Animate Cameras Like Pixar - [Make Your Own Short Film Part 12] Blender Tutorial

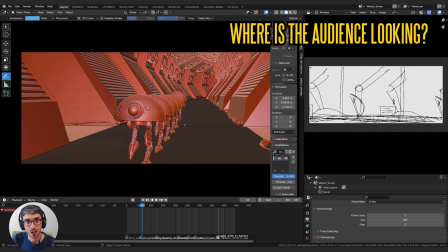[6:02]
If I had framed this so the main robot was way over here or way over here the eye would have to do a jump to find it and that moment of looking for it can be really distracting and really hinders an edit so one thing that's really good is to actually vary up
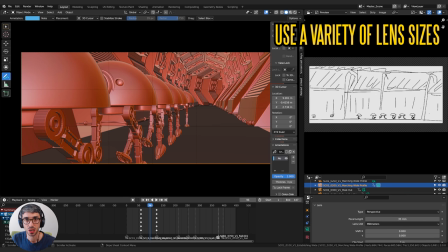[6:15]
your lens sizes so that cuts have different lens sizes it kind of helps uh prevent jump cuts where it feels like things kind of pop or move in a way that's funny um if you have two shots that are too similar but like from a slightly different angle it'll feel like a jump
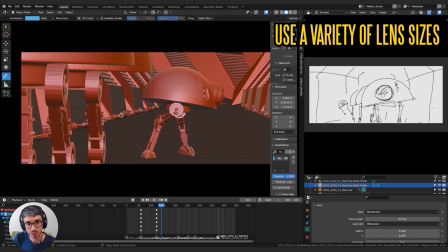[6:30]
cut it won't feel very smooth so when I cut from this shot to this shot I'm cutting from a camera that's using a 35 millimeter lens
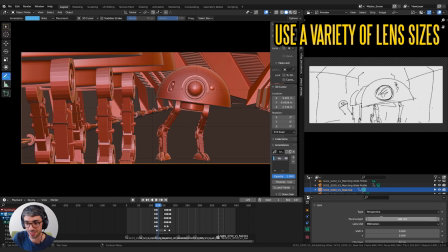[6:38]
and then I cut to this one here which is using 146 which is kind of a weird lens but 145 probably a bit better 150 but I'm
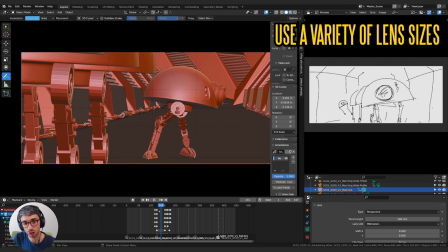[6:46]
not really worried about real world lens sizes in this film but jumping into a closer lens size see it's compressed the space it really helps smooth
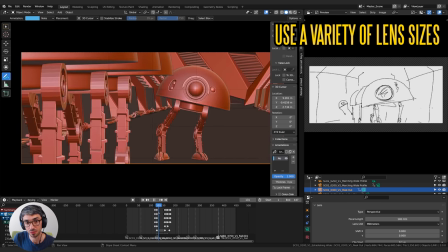[6:53]
this edit out so varying up the lens size is really really great the other thing is that it compresses the space so I still get a sense of these guys in the frame they look really really big whereas if I was to do a wide angle lens everything would look really small and distant so it creates different feels so I'm trying to really focus the audience in on my main character so I'm using a longer and longer lens to
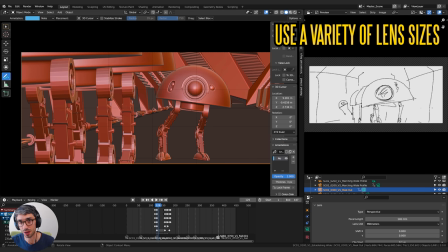[7:13]
do that and I'm also using it to vary up my cuts so that things feel a little bit different.
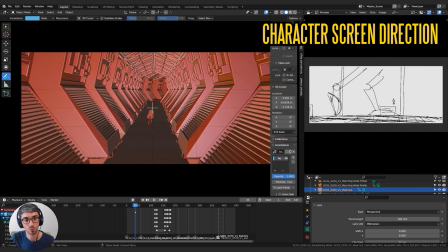[7:17]
Now the next thing to talk about is screen direction right so right now if you look at which way these guys are going you can see that they're kind of angled this way right so they're walking towards the left side of the frame even slightly we're over on the right side and they're
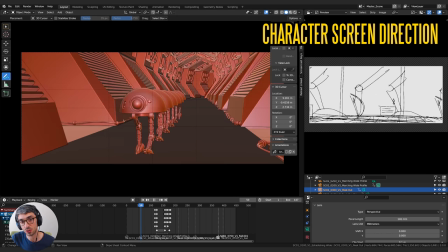[7:32]
walking to the left this is super important what you want to do is maintain screen direction so you can see in this shot I've cut and they're still walking to
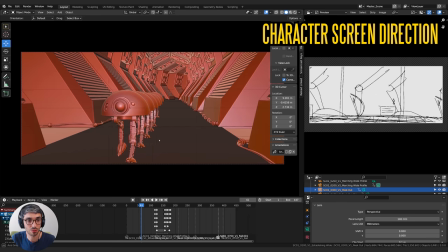[7:40]
the left now if I lock my camera to view and if I was over like this for this shot this would cause some
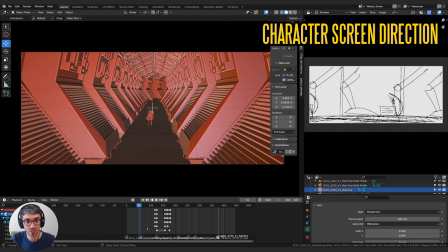[7:49]
serious problems because they would look like they're going this way and then we come over here they would look like they're going the other way.
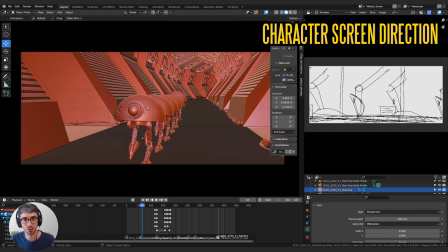[7:55]
And that would be really confusing because it feels like they've switched directions. By maintaining that screen direction, we're able to give the audience a consistent sense of where things are moving in the space.
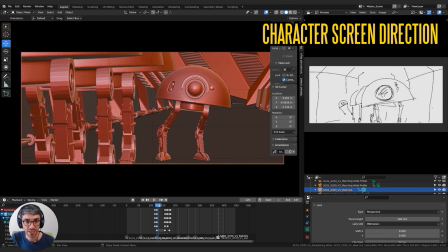[8:05]
It also helps here. So you can see the little robot guy, he's looking towards the left of frame.
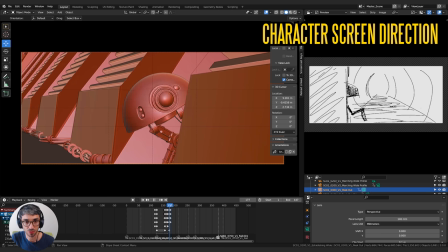[8:10]
These guys are still in the left of frame and when he jumps over, he's still looking off to the left.
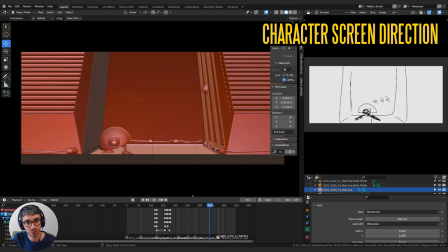[8:15]
He doesn't switch to look to the right. A good example is this next shot over here where we've established this slow push in on our character and he sees the light and he looks up now the light is on the right of frame and he's on the left of frame and so when we cut to this over the shoulder we
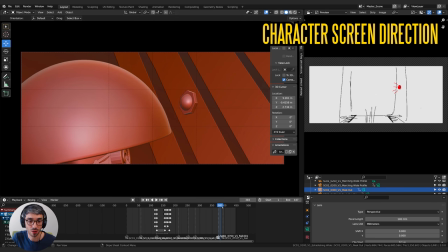[8:30]
keep the light on the right of frame and we keep him on the left of frame if i was to want to then like you know cut to a reverse for example on his face i'd want to maintain that screen direction so i want to make sure he is continually looking on the
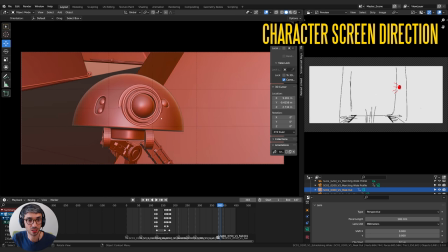[8:42]
right of frame so if i came around like this this would be the right kind of shot to have as a reverse of that shot because he's still looking to the right of frame.
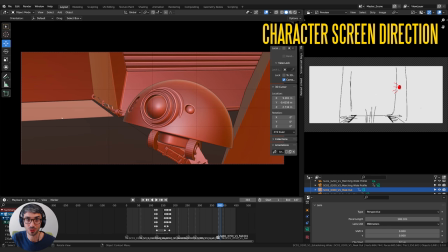[8:50]
If I was like this, it wouldn't work because he's looking to the left of frame. So you cut from one to the other and it feels like he's looking in two different directions.
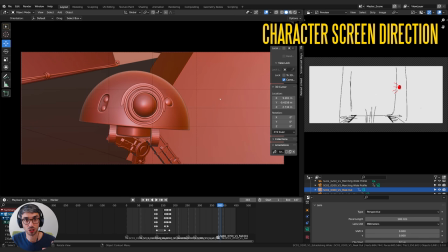[8:56]
So you want to keep him looking, keep your characters looking in the same direction, walking in the same direction, and when you swap sides.
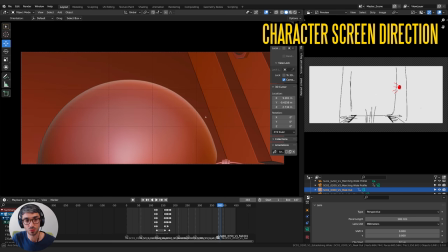[9:03]
So he's looking to the right, still looking to the right. If he was walking this way, we'd want him to continue to walk this way.
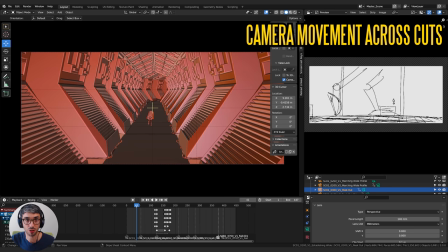[9:09]
So make sure you maintain screen direction. Now we want to talk about motion in your camera. Now you can see in this shot here, I've got this slight boom down. I'm creating a bit of dramatic parallax in my scene. I'm just trying to create a move that leads the eye to the character but also creates a really nice feel.
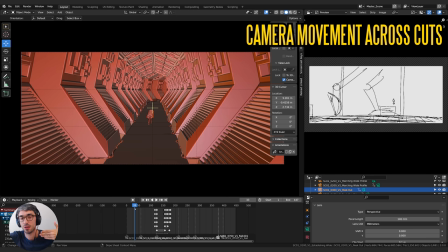[9:26]
The more parallax you can get, which is when planes of objects shift across each other, right? So if you've got lots of different buildings, let's say, and you're going through a street, you're going to see those buildings shifting across each other. It makes for really interesting dynamic shots.